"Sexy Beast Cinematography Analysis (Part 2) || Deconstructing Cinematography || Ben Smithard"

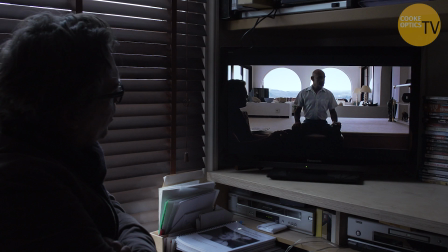I mean, if this movie came out now, this would be winning all the Oscars. composition it's very simple I mean this is a this this even on film that
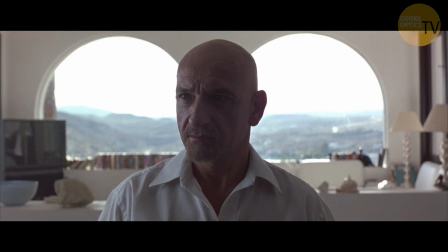is not an easy thing to get right people think oh that's just a guy sitting there's a background he's to get keep detail in
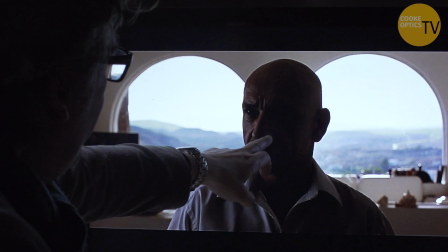the background and then you could you could do that you'd have to light him you'd have to throw so much light at Ben Kingsley and then but he hasn't
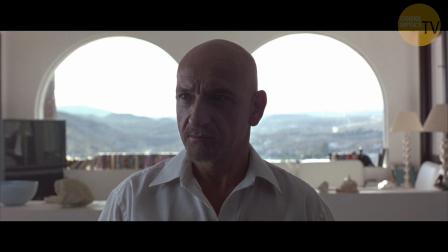he's kept it dark he kept him you know Ivan would probably go i just did it like this whatever but it's clever it's smart
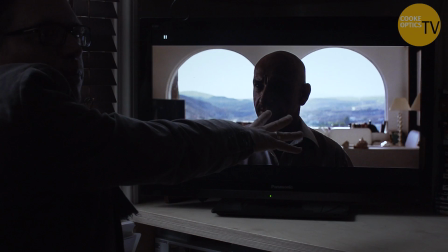because this background he didn't want to blow it out he wants to keep the detail in the in the landscape okay because the landscape is a big part of this
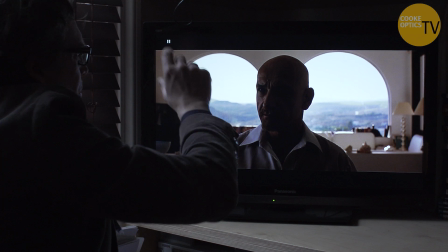part of the movie but he didn't want to over like him
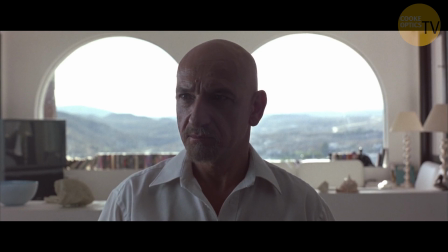so he's got him i think this is people might think is
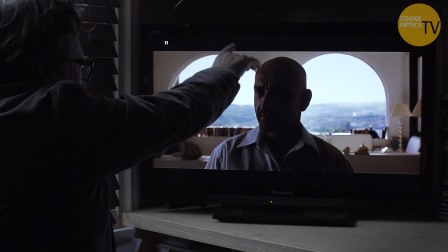very simple but ivan's nailed it he's just absolutely nailed it
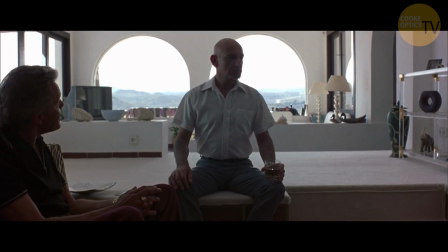he's quite dark he's a dark character that's the i think that that was the way to do this because some of the other stuff actually it's camera it's quite easy
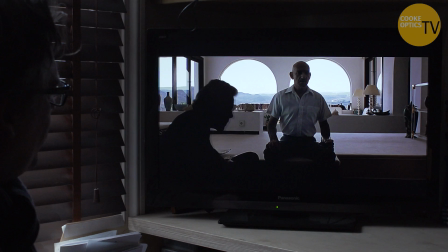sometimes but getting stuff like that right is can be tricky because you
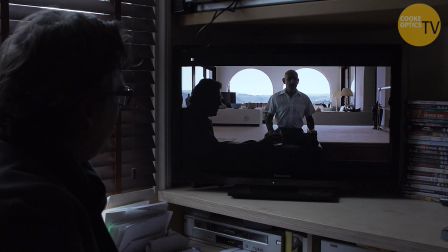get that wrong on the neg you shot this on film you get that wrong on the neg there's not much you can do with it in the grade really okay the sky's blown out but that's spain that's what happens the skies in spain
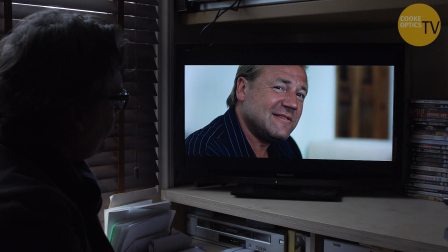so I when I saw this I knew it's craftsmanship and very very good craftsmanship what it is what this film is to
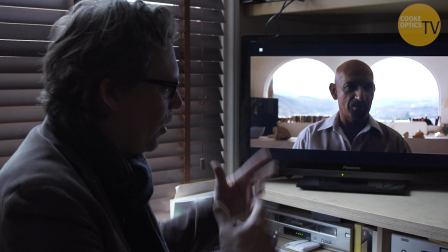me is I I don't know either of them really but it's Jonathan Glazer and Ivan Bird at the top of their game you know and they were and this is what's interesting they both came from commercials I could watch this film over and over and over again and that's that's what makes a great
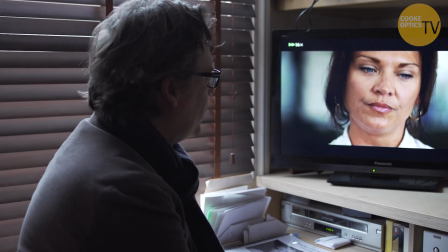movie I think it's something you just really happy to return to and it's like a thrill and you find something in there which is totally original
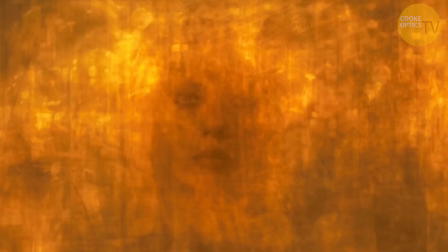which is not easy in a genre piece like this did you get a chance to see under the skin i i i did yes absolutely i saw
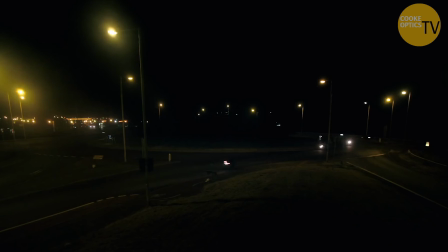that in the cinema actually yeah i did see that in the cinema that's fascinating that film and that's obviously you can see where he's moving on
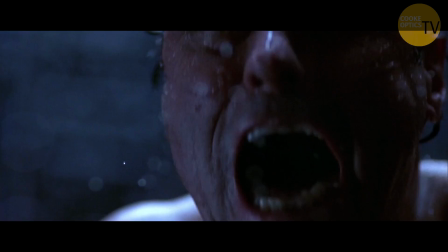and stuff but oh no I just love this but I just love this so what is this what
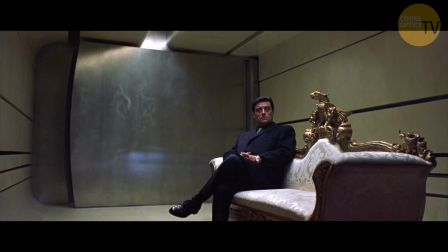does this tell you about the counter to me it tells me everything about the character that I need to know and then then it cuts to him there perfect suit perfect sitting in this means
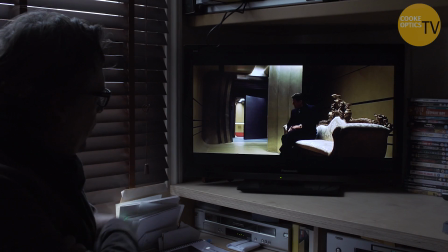a manipulative it tells me everything I need to know and he's and
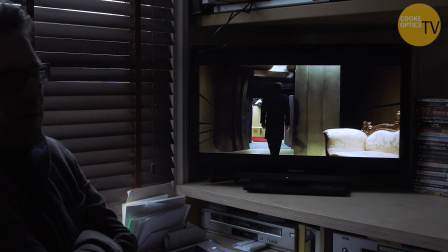Johnny Glazer and I've been better done in two shots pretty amazing very amazing so that's why that's that's
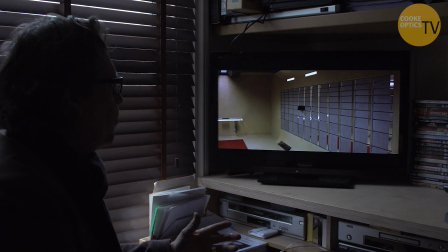i connect those two movies in british cinema put them to take those two together because they are masterpieces you know i'm still
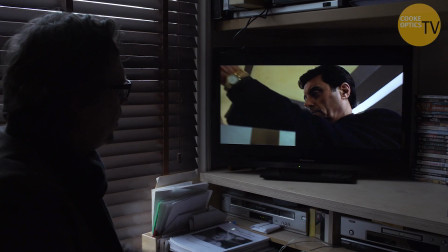waiting for a film as good as this malcolm venville nearly did it with 44 inch chest it was a pretty good film but a very
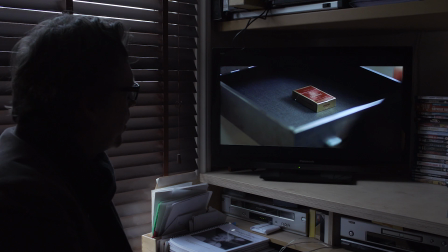similar thing so but glazer was the first this is you know i think i need to give them all the credit for this movie